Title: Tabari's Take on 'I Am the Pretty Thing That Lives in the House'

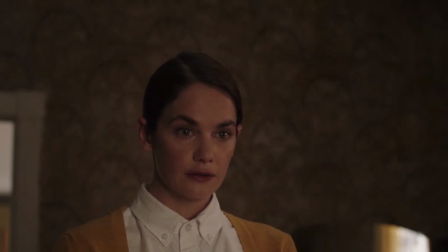We shouldn't need to know all the nasty details as to how and why she is suffering to feel empathy for her. This person is suffering, and that should be enough. If we can be more empathetic to one another without the need for so many qualifiers, maybe we can save more people from experiencing such a hellish existence.
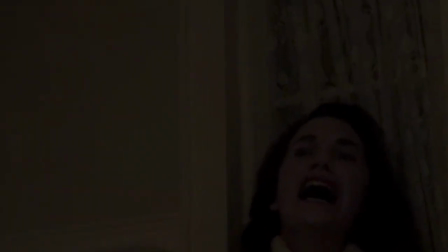Maybe you can save yourself from fighting your own mind, grasping in vain for thoughts like smoke as you slowly fade into oblivion. This film is amazing. I really love this film.
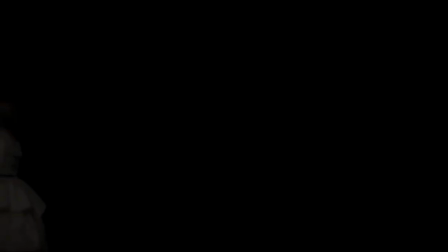It creeped me out in a way that I haven't been in a while. the tone of this film is one of ever building dread from beginning to end those opening shots of polly walking in slow motion which is ultra creepy once you realize that she's walking backwards later there's a one where the ghost looking like he's eating something but we learned that it was just lily on the phone bruh the small lens snooping in the house in the night now add that with the narration of will wilson her voice would be pleasant if it wasn't so unnerving she speaks with almost no emotion and her voice tends to distort this film is less scary as it is suspenseful as hell the cinematography and direction are absolutely perfect for the tone
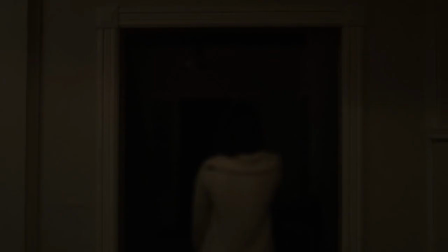of this film perkin uses empty space in a way that lends itself to the suspense there are so many spooky shots in this film i mean look at this
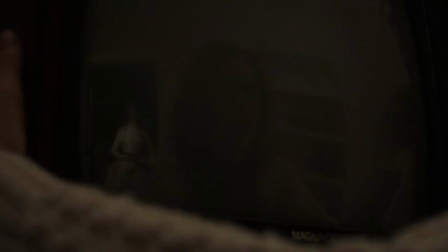the
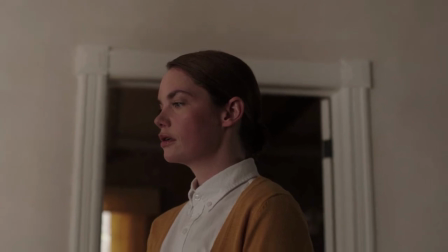acting right on ruth wilson plays lilly so well.
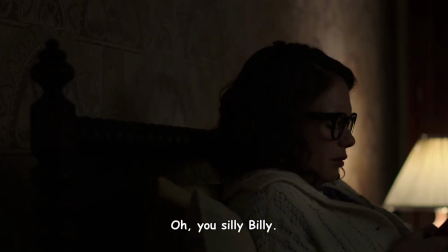She looks so fragile and vulnerable she's almost shaking in every scene. When she tries to read the lady in the wall but can't and starts to tear up, brilliant.
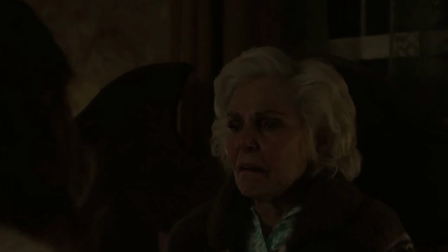Paula Prentiss is killing it as an age woman suffering from dementia.
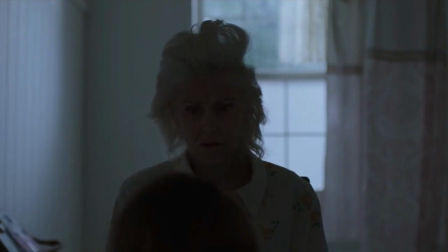She looks as if she has been witness or victim to some incredible horrors that she can no longer hide it. Her face speaks volumes. Her monologue about what happens to pretty things had me shook.
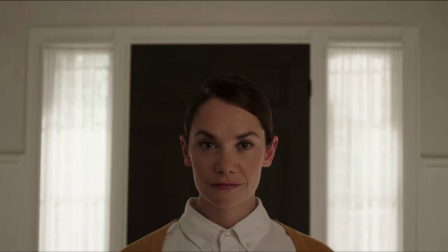I thought it was interesting that all the characters are named at the plants lily iris polly even mr weisscap is the name of mushroom i had a little idea about how he is connected to the mold in the house
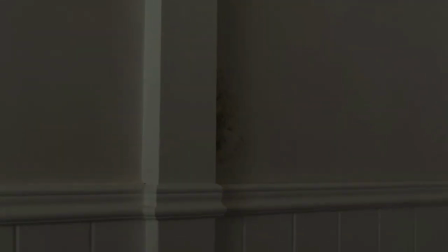something to do with him being fungus among all these flowers and a man
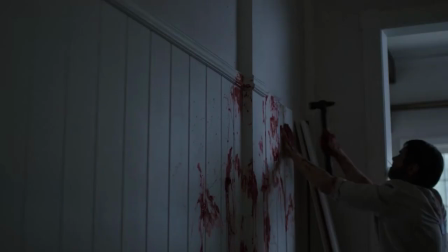in a suit killed polly and stuck her in the wall something about masculinity and what it does to pretty things i
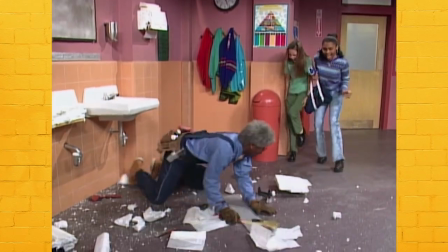may be reaching who knows the intense suspense is what Oz Perkins does so well.
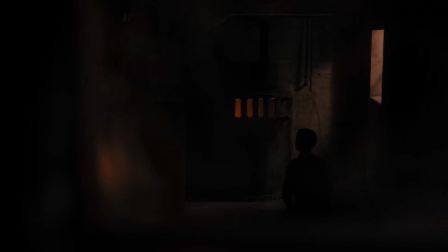He does it just as well in The Black Cult's Daughter.
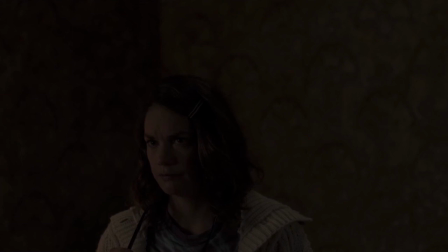He likes to juggle multiple parallel stories in both these films and how he reveals information that is able to draw the viewer in but keep them guessing.
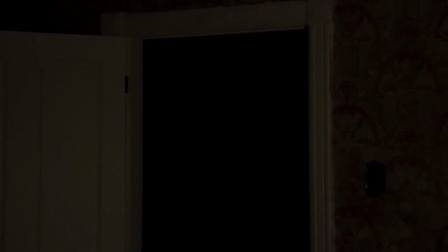Perkins has an interesting view on loss from how he lost both his parents. His father was actor Anthony Perkins.
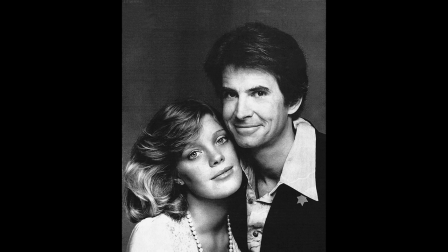Oz lost his dad to complications from AIDS and his mother to 9-11. In an interview, he explains why he dedicated this film to his father. I'll leave you with this, quote, That film was deliberately pointed at my relationship with him. I was trying to reconcile my inability to know my father. That is what the movie is about, ultimately. It's about looking for more than one can get out of a person. Looking for a deeper connection that's not really possible. I wanted to sort of give that film to my father as a continued exploration of our relationship. Just because someone isn't alive anymore doesn't mean your exploration of the relationship you have with the person doesn't continue.